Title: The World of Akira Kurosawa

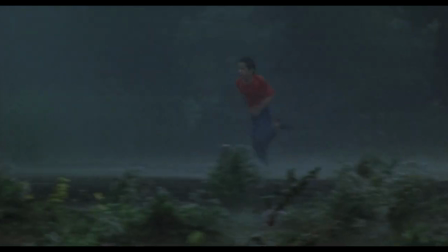Haunted by the past, she battles a storm, marching toward Hiroshima in hopes of warning her husband of the impending threat.
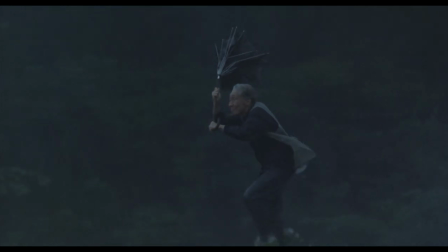Here, the storm represents the winds of time, the insurmountable chasm between the present and the past,
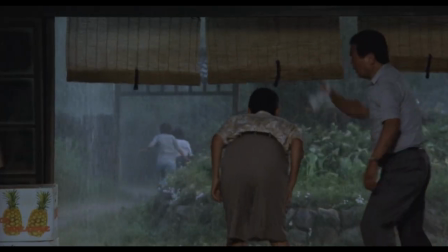and this is only one of the many uses Kurosawa makes of weather across his filmography.
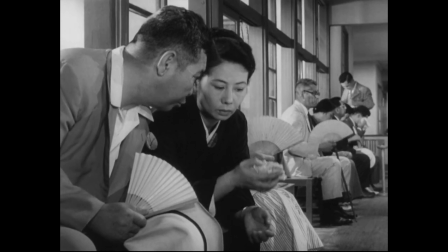In I Live in Fear, characters are constantly dabbing their foreheads and fanning their faces.
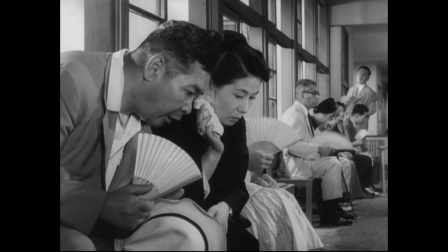The heat is a not-so-subtle indicator of the growing unease and anxiety concerning the threat of nuclear war.
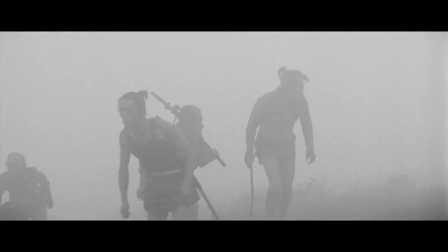In The Hidden Fortress, Kurosawa literalises the fog of war, again emphasising the main character's limited understanding of what's going on around them.
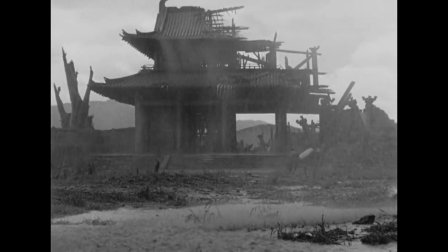Of course, impossible to forget Kurosawa's signature use of rain as representative of the dire moral reality his characters must inhabit,
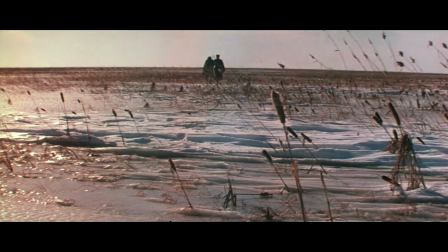as seen in Rashomon. Naturally, this recurring motif of weather is often connected to Kurosawa's environmental concerns.
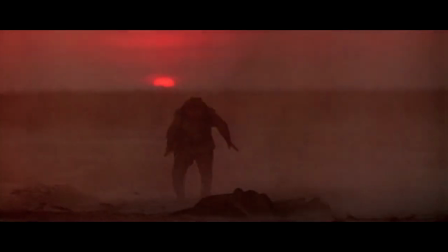The snowstorm sequence in Dezu-Ozala, for example, is a frightening reminder of man's contentious relationship with nature.
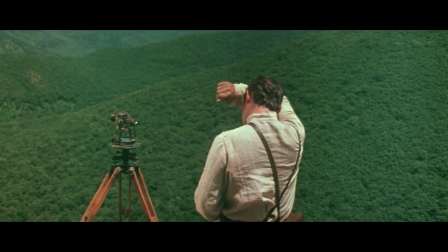Kurosawa believes that man must fear nature, or at the very least respect its power.
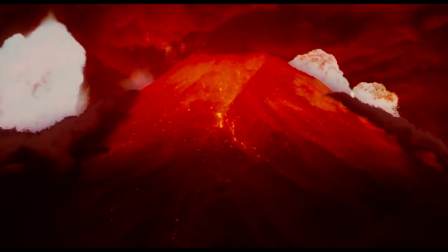But nowhere are Kurosawa's concerns about the environment more vividly expressed than in his own dreams.
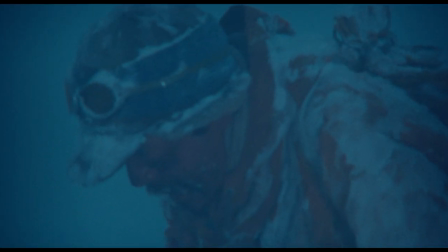Here, once again, man's connection to nature is fraught with uncertainty and danger.
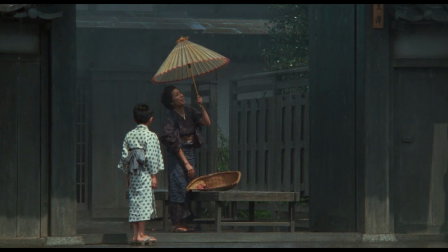The first story of this anthology sees a child being warned by his mother not to go outside while it's raining, because that's when the foxes have their wedding ceremonies.
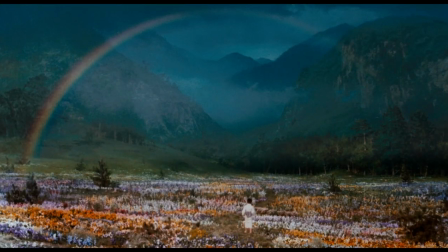Of course, the child disobeys his mother and must face the consequences. The second story also features a warning not to go outside.
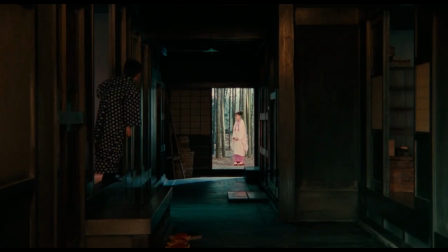This time the boy is lured outside by a spirit from a recently chopped down peach orchard.
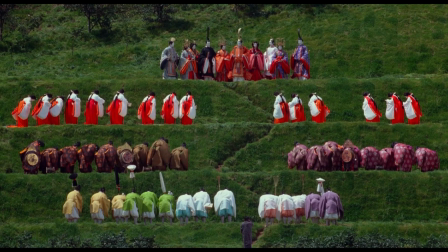Navigating the natural world with care and purpose requires its own set of long-standing traditions,
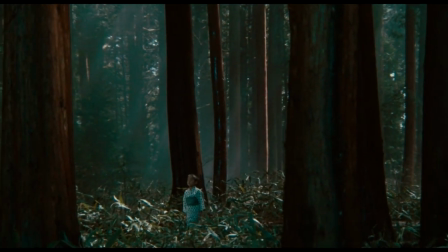lest we find ourselves overstepping into a world not meant for us, leading to the disruption of this other order.
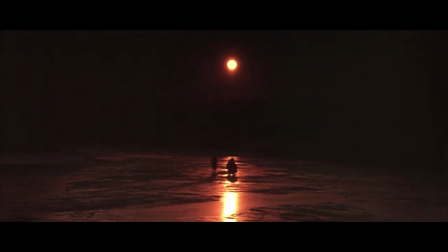Virtually all of these visual and thematic concerns are expressed in Kurosawa's 1952 masterpiece, Ikiru.
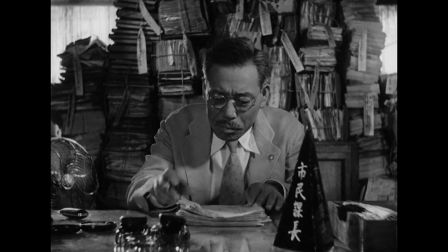The film focuses on the struggles of Kanji Watanabe, an aging bureaucrat who leads a boring,
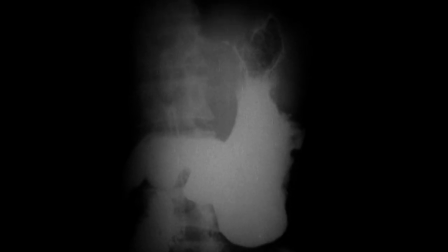monotonous life, before one day learning he has stomach cancer and deciding to turn his life around before it's too late.
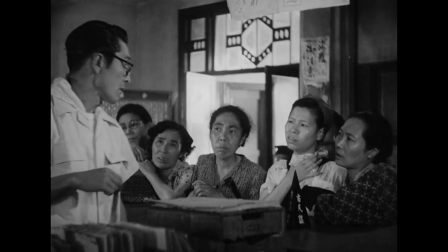After hearing about the concerns of a group of parents who want a local cesspool cleaned up and replaced with a playground, Watanabe decides to take matters into his own hands.
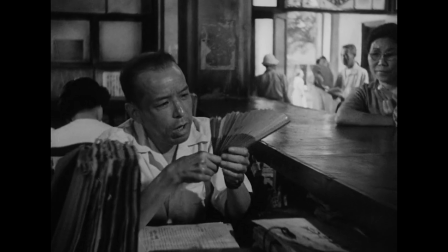At first, the parents are endlessly referred away to different departments,
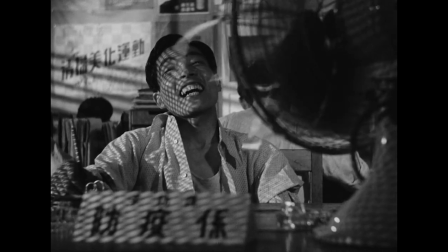each pointing back to one another in a kind of Kafkaesque nightmare, until Watanabe steps up and makes sure the project comes to fruition.
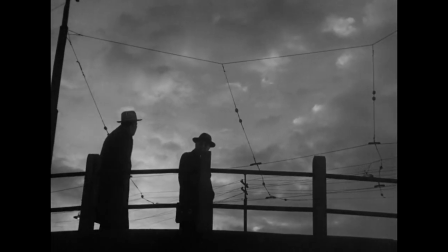The premise itself obviously highlights environmental concerns, but unlike Indazu Ozala, or Dreams,
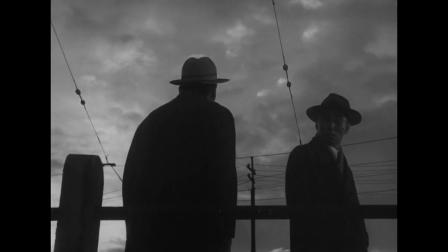which deal more directly with man's relation to nature unmediated, here those concerns are entangled within social and political structures,
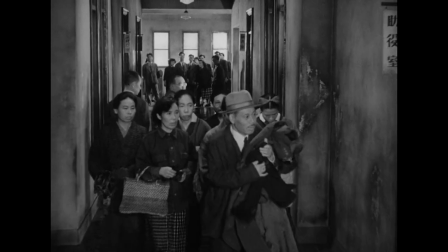such that the film becomes an exploration of how certain political configurations and systemic flaws passively restrict the possibility of change in
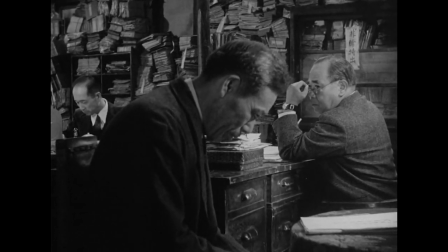the world, and the film paints a picture of the kind of outlook on life that would be necessary in order to enact positive change in the world in spite of these flawed systems.
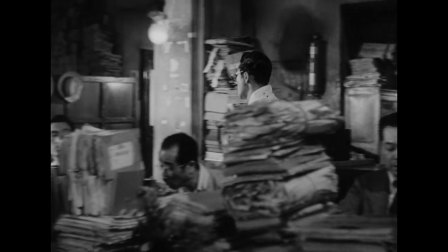At first, the film presents itself as a rather straightforward character study.
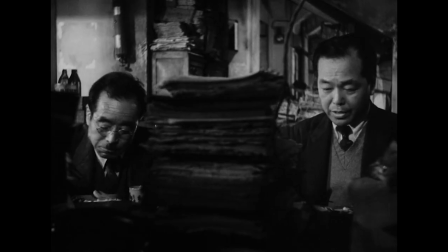We're shown Watanabe in his usual work environment, framed by piles of documents and a rigid office layout.
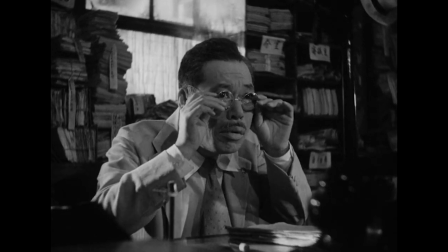His character and state of mind are portrayed clearly.
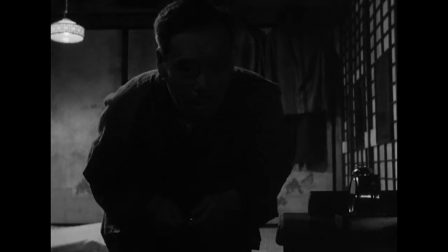However, after his big revelation, his behaviour is transformed, a transformation that is conveyed during his night out with the writer.
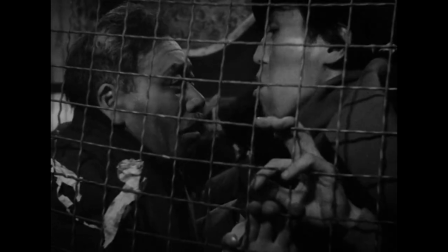Their journey through a variety of new locations indicate Watanabe's newfound openness to the world and its diverse experiences.
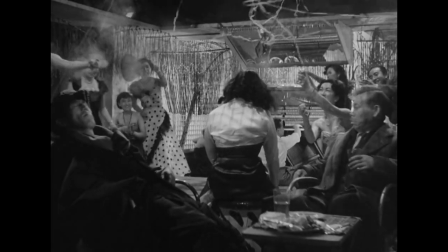While Kurosawa generally prioritises wide shots that enframing a character within their social context,
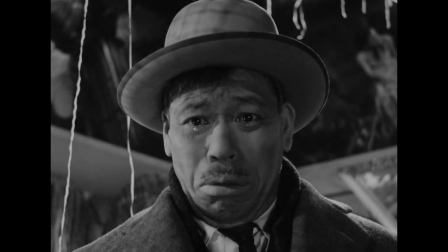Ikira features a number of memorable close-ups, too.
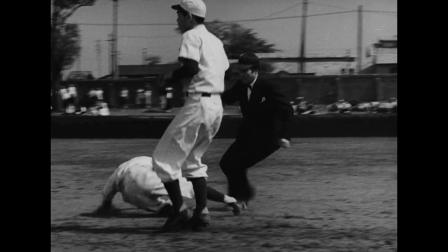They are often deployed to highlight emotionally significant moments in Watanabe's life, important memories, moments of realization or lamentation.
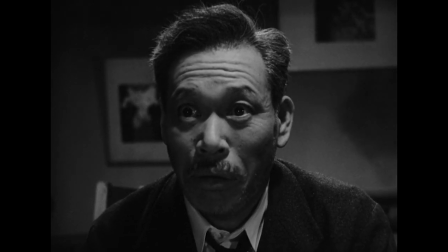But perhaps more interestingly, they are also used to portray a clash between an individual and a system, between individuality and conformity.